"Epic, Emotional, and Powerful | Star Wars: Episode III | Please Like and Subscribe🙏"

The lava is made up of a number of different products. One of them is this product called Methicill, and it's dyed orange.
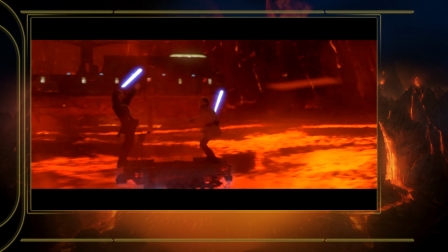So when it flows, it looks like lava. When you see them fighting, doing their thing, underneath it all, there's a physical model and lava and everything. But on top of that, you have all this other stuff that just adds a kind of scale to it.
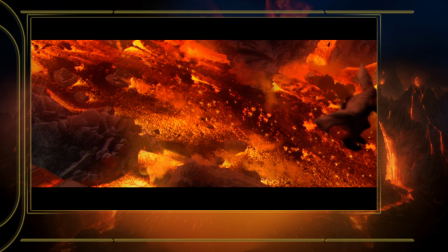We shot in multiple passes so that when they composite it,
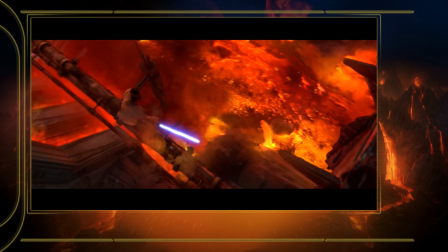they can use different elements and so they could enhance the light or they could make the lava brighter and all these different things. so it gives you a bit more control.
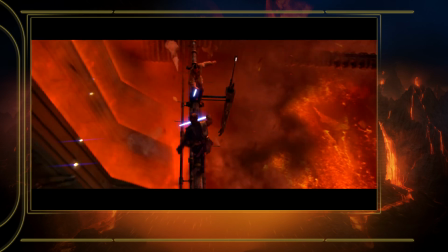We've got elements of lava flying up in the air, smoke pouring through, there's ash blowing around,
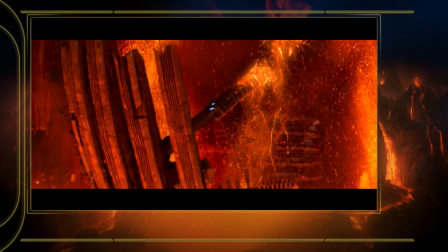you know, there's cameras shaking, so when you watch the movie, you've got some kind of visceral reaction to it. God, that looks hot.
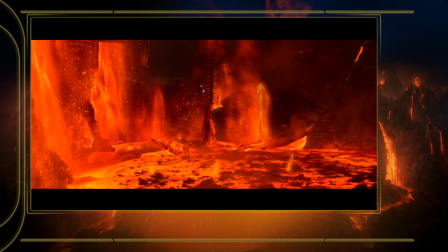What I'm most proud of is it reads immediately as Star Wars, and it held up to that expectation I had for 20 years or so.
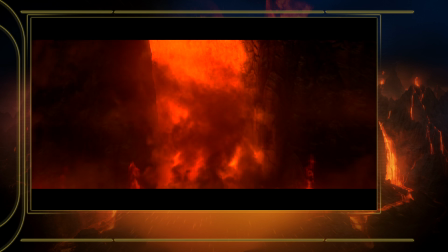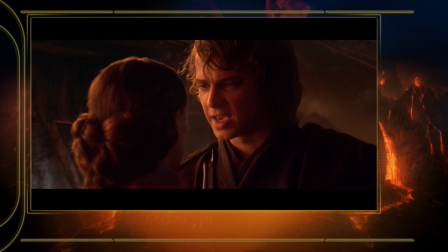I am becoming more powerful than any Jedi has ever dreamed of, and I'm doing it for you.
Hayden's character is obviously the one that's really going through the change, and mine is much more just reactive to that.
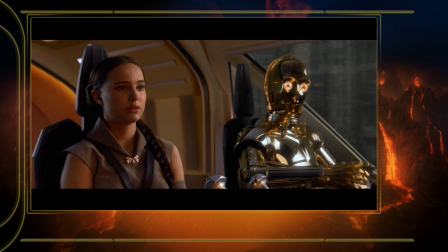Padme has a pretty centered self, that it's not that she goes through this big change internally, but that external things are changing around her, and she has to sort of make decisions to cope with that.
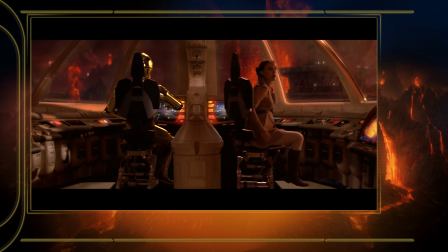If she had some different concept of, you know, government, or what's right, or morality, you know, she might have been able to stay with him, you know, if her loyalties to him were, you know,
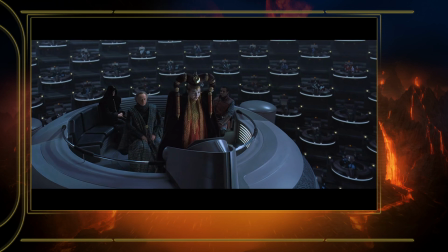just sort of above everything. But Padme's a politician. She'd been a leader of many people.
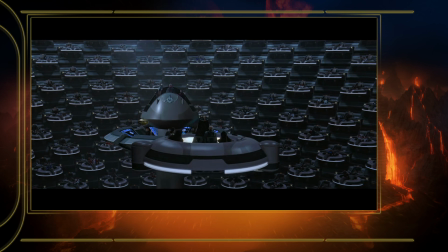The Naboo system has been invaded by the Droid Army.
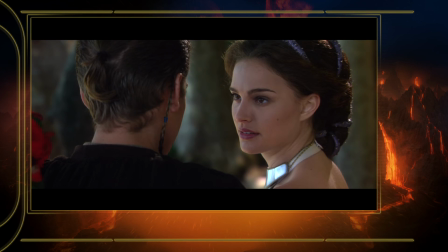This is sort of combining being a woman with being a politician, which is an interesting combination we don't see much of. I think the role is really sort of what the true meaning of feminism in my sort of interpretation of it.
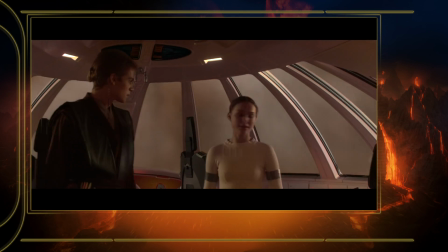Look, whatever happens out there, follow my lead. I'm not interested in getting into a war here.
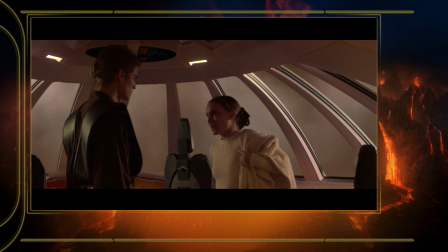As a member of the Senate, maybe I can find a diplomatic solution to this mess.
I think the true feminism is bringing what is particular to women because we are different, that's undeniable, to the opportunities that men have. So it's not, you know, going into some place and just behaving like a man or necessarily desiring what men want just because you can get it.
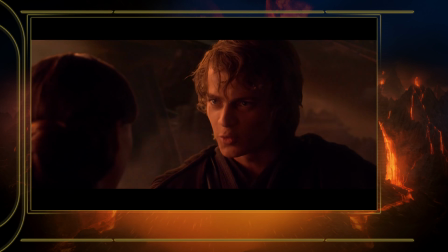And together you and I can rule the galaxy.
And so rather than being consumed with the thirst for power, as many of the people around her do, both men and women, and she stays true to her compassion and her belief in democracy and humanity.
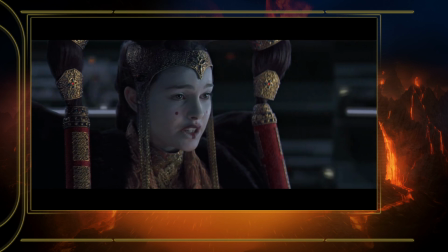If this body is not capable of action, I suggest new leadership is needed.
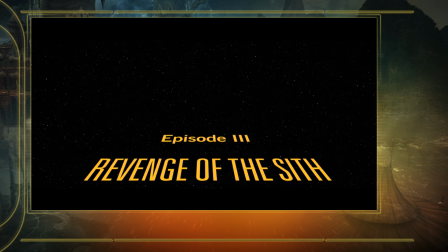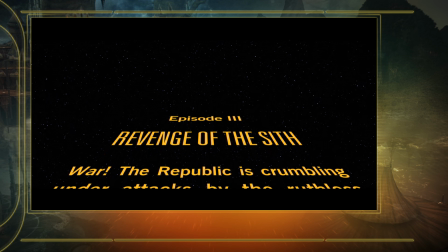The opening crawl says it, you know, war. We had known all through working on Episode 2 that Episode 3 was going to be about the Clone Wars, it's going to be a war movie.
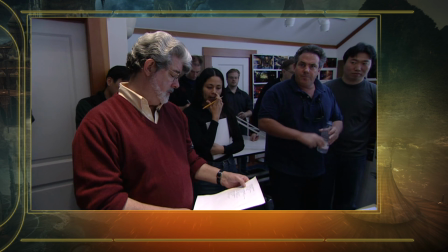The first week starting episode three was George wanted to see ten planets for the war to be happening on. That's all he said. It's like, the war is happening, give me ten planets.
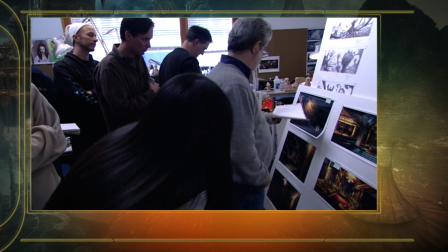And following George's rules, they have to be completely distinct from one another within distinct architectural style, distinct color scheme, distinctly different places. So Kashyyyk was great to have a crack at.
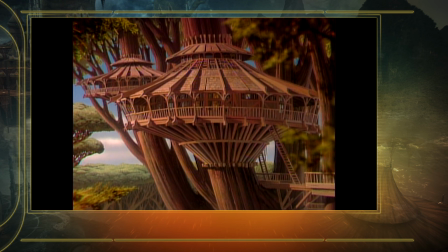We immediately went back and watched the Star Wars Christmas special,
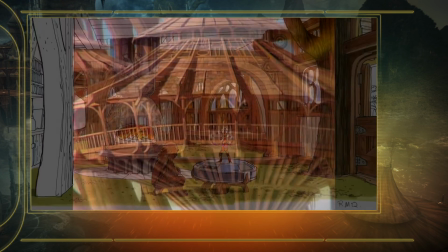which features Kashyyyk heavily, and we actually were inspired by a lot of the stuff that Ralph McQuarrie had done for that.
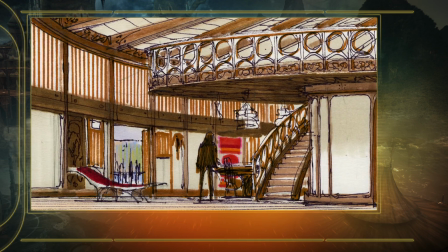A lot of the... that was... that served as a direct inspiration, actually, for the way we took Kashyyyk. Originally, Kashyyyk was basically Bora Bora with giant, 1,000-foot-tall cantilevered trees.
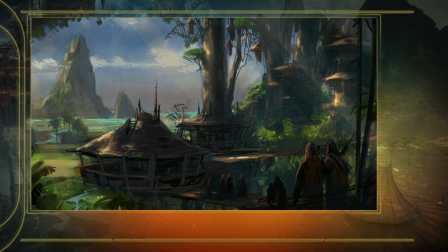I mean, very colorful, very bright, vivid, the way the South Pacific is. Towards the end, George took that color out to kind of sell the wartime, kind of somber aspect of it,
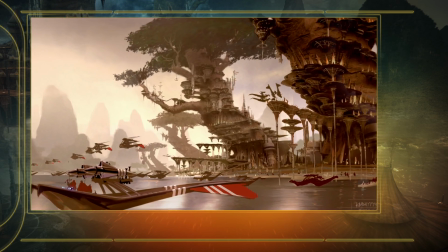but we always saw it as a, it's very Polynesian, very, you know, very beautiful place. The Kashyyyk environment has involved a miniature beach set, which was, I think it was eighth scale, so it's kind of G.I.
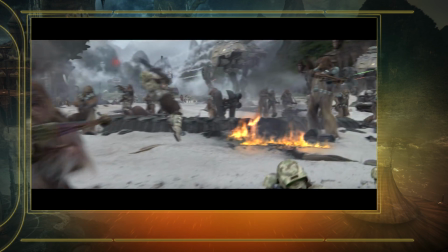Joe size. And then we also had the tree, which was done at a different scale, but the tree, which is where all the Wookiees hang out and do their thing, and that was a big model.
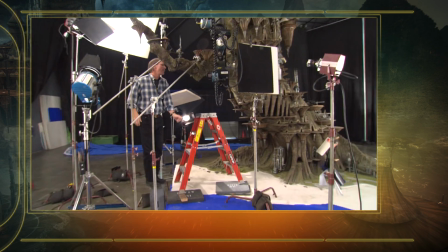It was about 12 feet high as a physical model, and it had some detachable branches and stuff so that we could reorganize it.
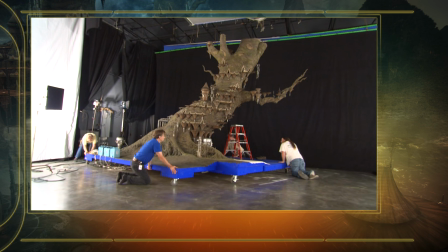So we could use one tree and shoot it multiple times and reorientate it so it appeared like there were more than one tree. So when you see the movie, you'll see sometimes four or five trees on the beach or something. Most of the time, it's actually one tree that's just been sort of reorganized. It's a very different environment. And the great thing about Star Wars is you travel to all these other worlds and places.
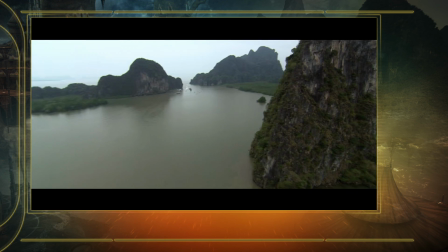And when you see Kashyyyk, it's got a certain tone to it, and with these giant trees and the water and the lagoon and the mountains and everything.
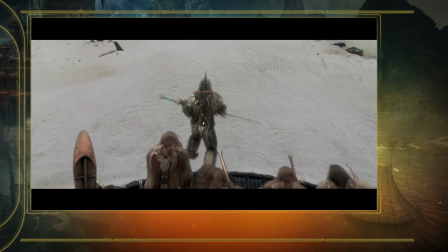And then all of a sudden, this battle breaks out. So it's kind of a saving private Rhine of Wookie land, you know. The other Clone War worlds we had, there was Utapau, of course, and then there were other, kind of.
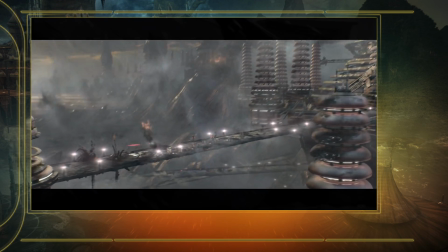What ended up as Mygeeto started out as an illustration of a glowing lightsaber Jedi
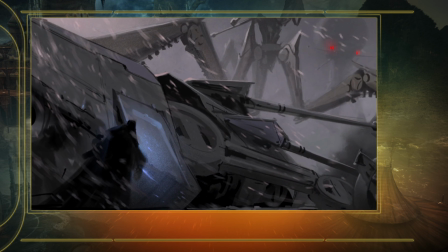hiding behind a hulk of a machine with a giant looming battle droid behind him. I kept wanting to get grit and atmosphere,
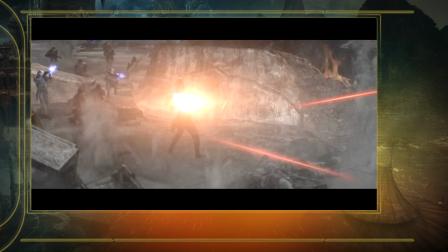inspired by all the great war movies that we have and there's certain colors and certain feels of different kind of war.
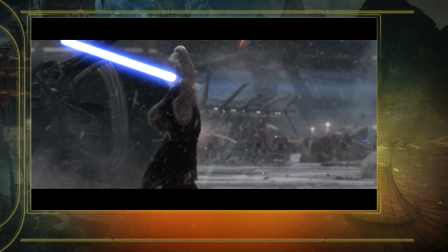So Mygeeto actually started out as kind of a Europe Battle of the Bulge kind of a thing in that it's snowing, ash is falling, that kind of thing.
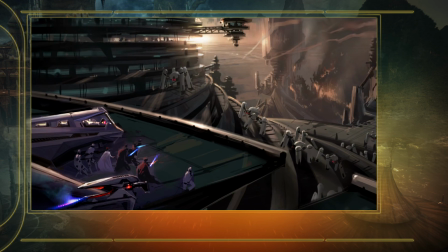It ended up being set on the Crystal Planet, but that same basic giant battle droids looming in Ash versus these Jedi, that carries through till the end.
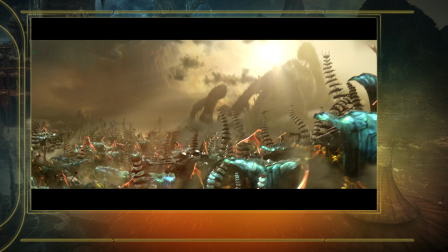Felucia was another thing. Vietnam, obviously. Beautiful jungle, right?
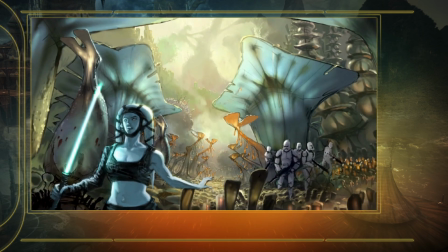The most beautiful rainforest is where this horrible apocalypse is taking place on. So Felucia started out with just one image of completely alien plants,
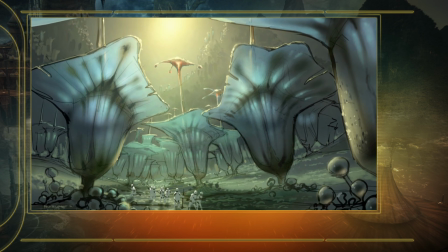kind of gummy bear material, but translucent, very kind of amphibian or fungal with a giant scale.
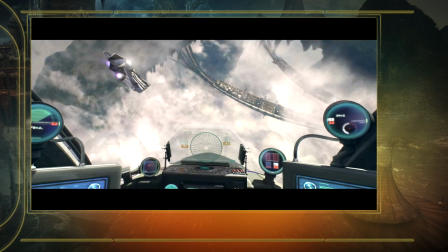We have what started out as Bridge World, which is what we always call it,
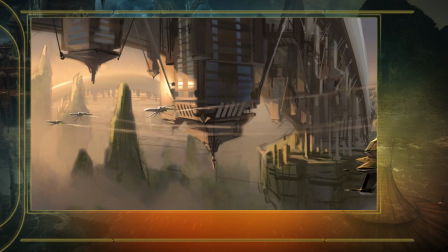which was originally Saleucami and then got renamed as Cato-Nemoidea, which you see for a very brief second.
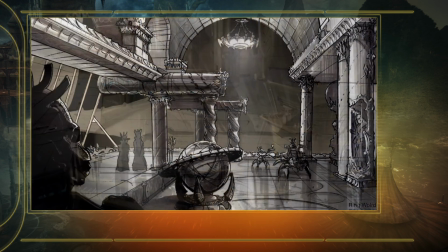We originally, we were going to go back in and see where the Nemoidians kind of lived in these opulent,
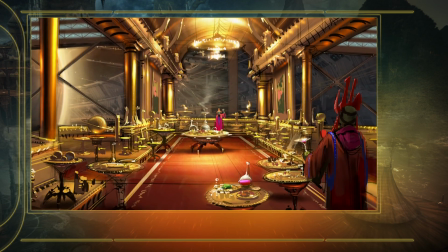literally gold-walled and velvet-red floored, you know, very kind of take-off on 15th-century French, very extravagant architecture. And so we designed Cato-Nemoidea to reflect their kind of complete greed and, you know, even they had walking around some butler-bots bringing wine to them and stuff like that, but everything's gold and crust and stuff.
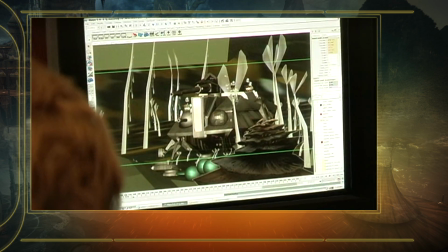George worked very closely with the animatics guys who would model and texture and light an entire set in a few hours.
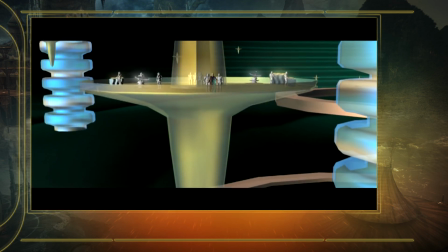I would say eight to 10 other planets that never get shown in the movie and were cut out. We also had Steven Spielberg working on his version of some of these sequences.
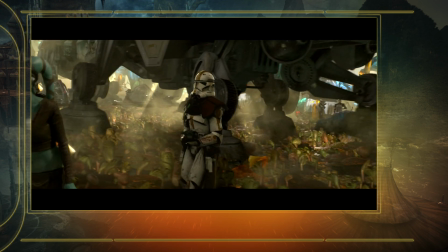So Steven wanted to play with not showing the death.
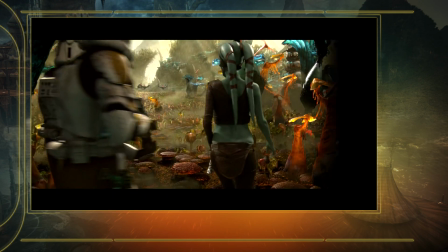For instance, when Aayla Secure is killed on Felucia, we see the camera boom up past these kind of pitcher plants.
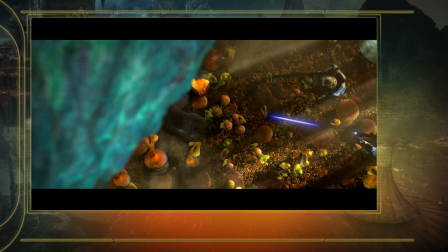The camera's obscured by those, but we see the kind of what's going on by the implied explosions going on behind it.